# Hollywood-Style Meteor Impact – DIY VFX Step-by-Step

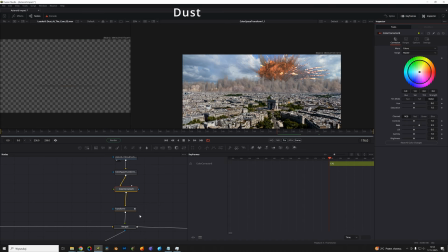To prevent it appearing too suddenly, we animate blend/opacity. We animate gain as well.
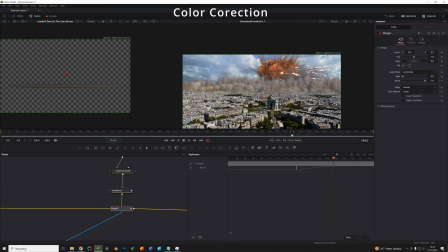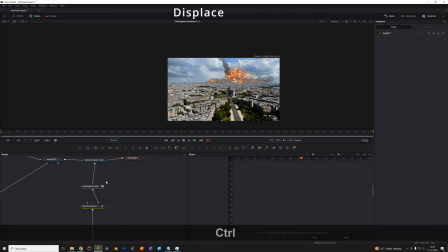We add another fog 3D to the explosion and set it up.
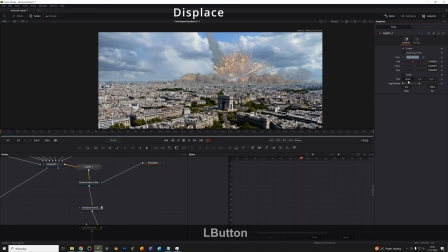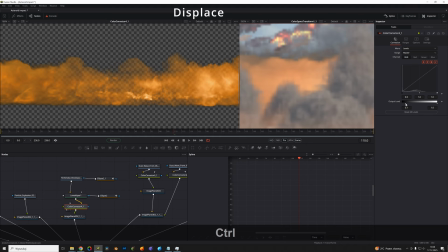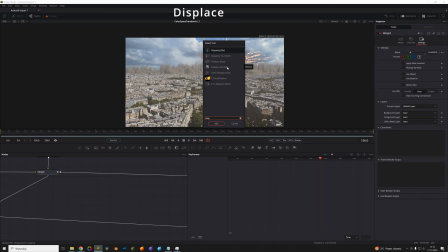We add yet another fog 3D to the explosion.
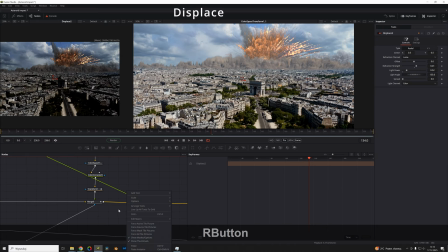Now we simulate ground/terrain being lifted upward.
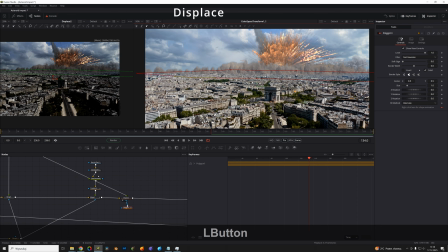We mask so it doesn't affect the whole image. Of course, we animate the mask.
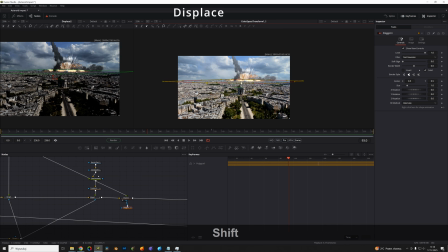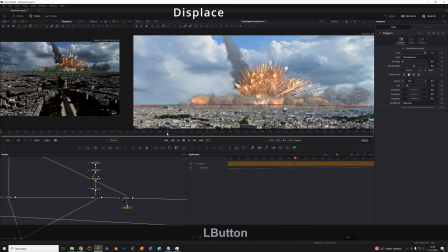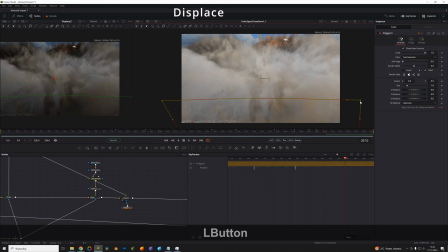Now we have the feeling that buildings are actually moving,
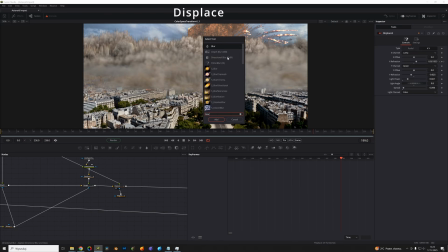being lifted. We can add directional blur to enhance the zoom-like effect.
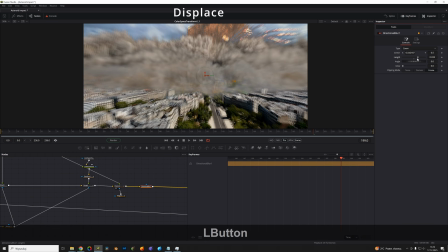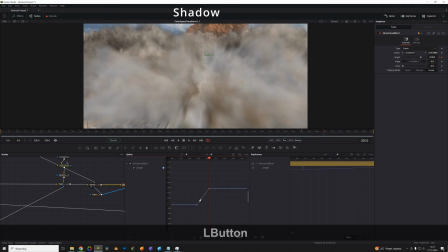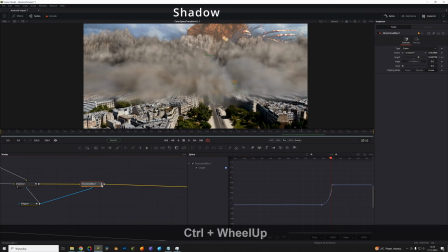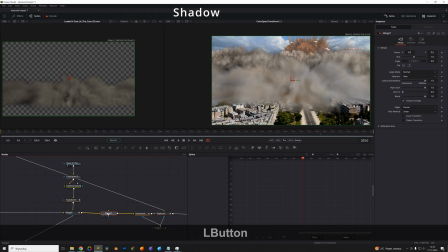I tried to do shadows,
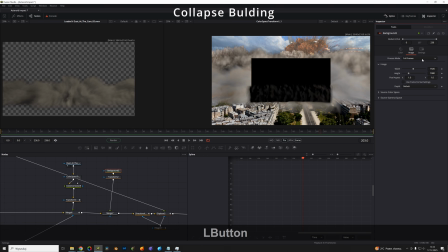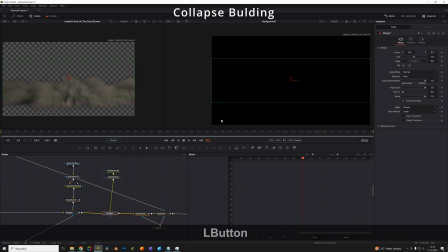but eventually replaced them with something else you'll see later.
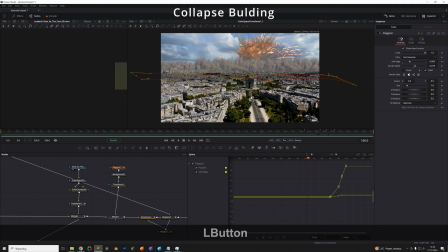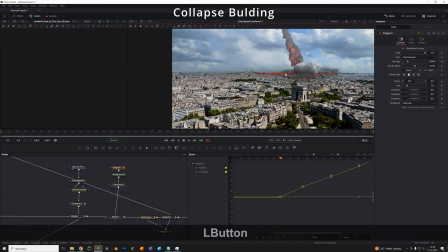Those shadows were also animated.
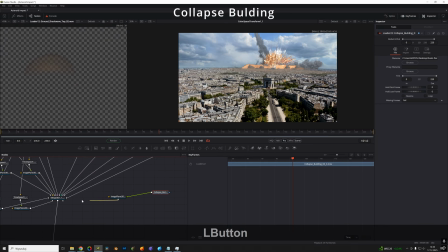We create another image plane and add a bit more detail from mid-ground.
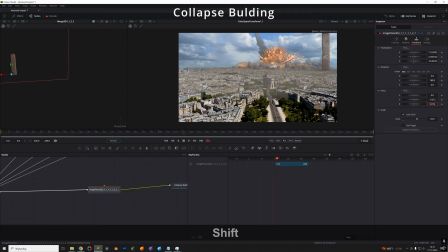Collapsing building, also from our pack.
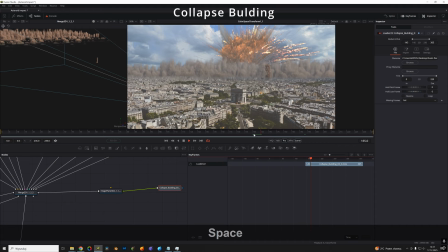It looks quite nice. We composite it with the building render.
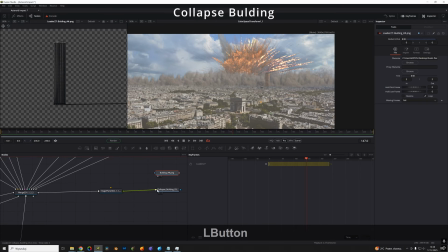We can animate it a little so it doesn't pop in instantly.
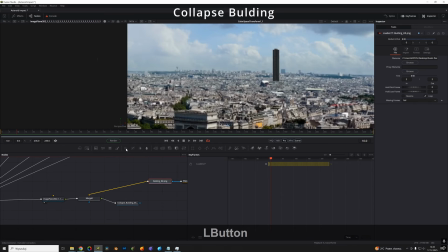Of course, color correction, so it matches surroundings.
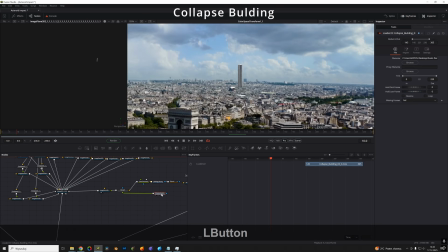Now we see the building collapsing, and then the shockwave hits.
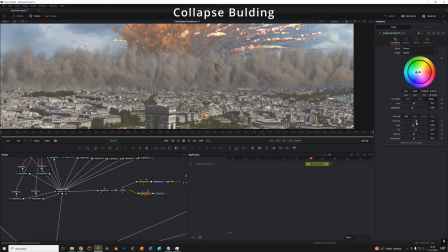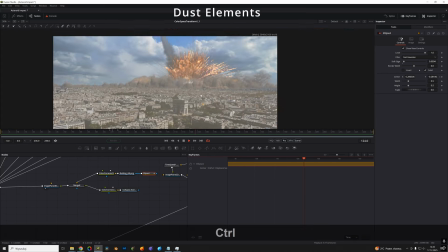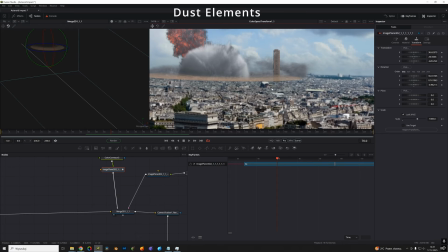We mask a bit because the shockwave passes a little earlier.
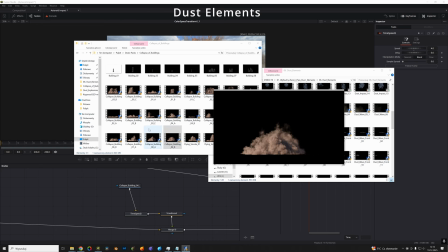I have different animations here, but we'll use collapsing buildings as close-up dust smoke layer.
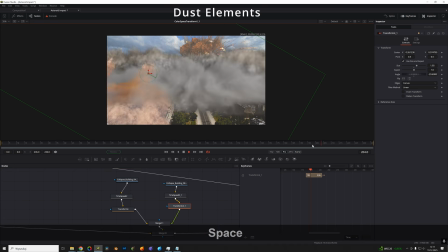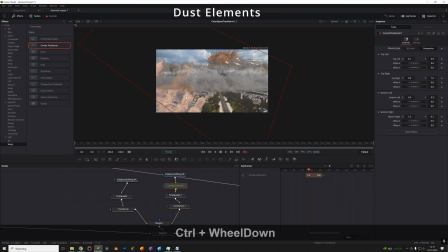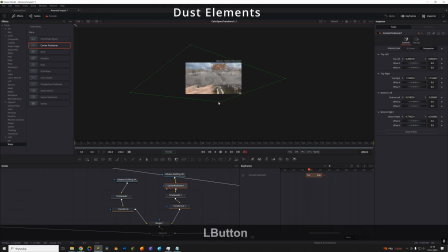We play a little here.
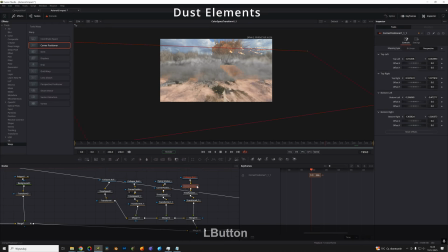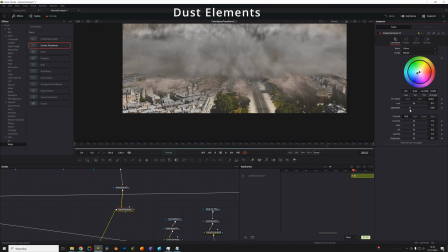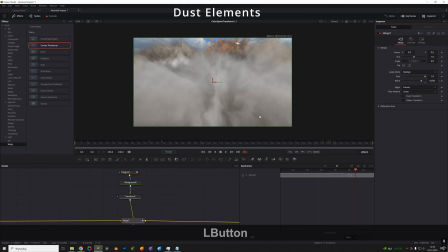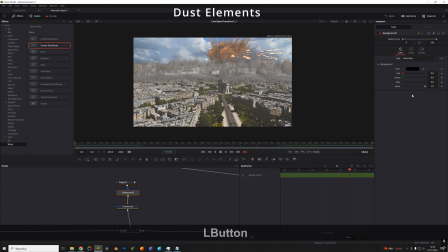Now I'm changing those shadows to something brighter,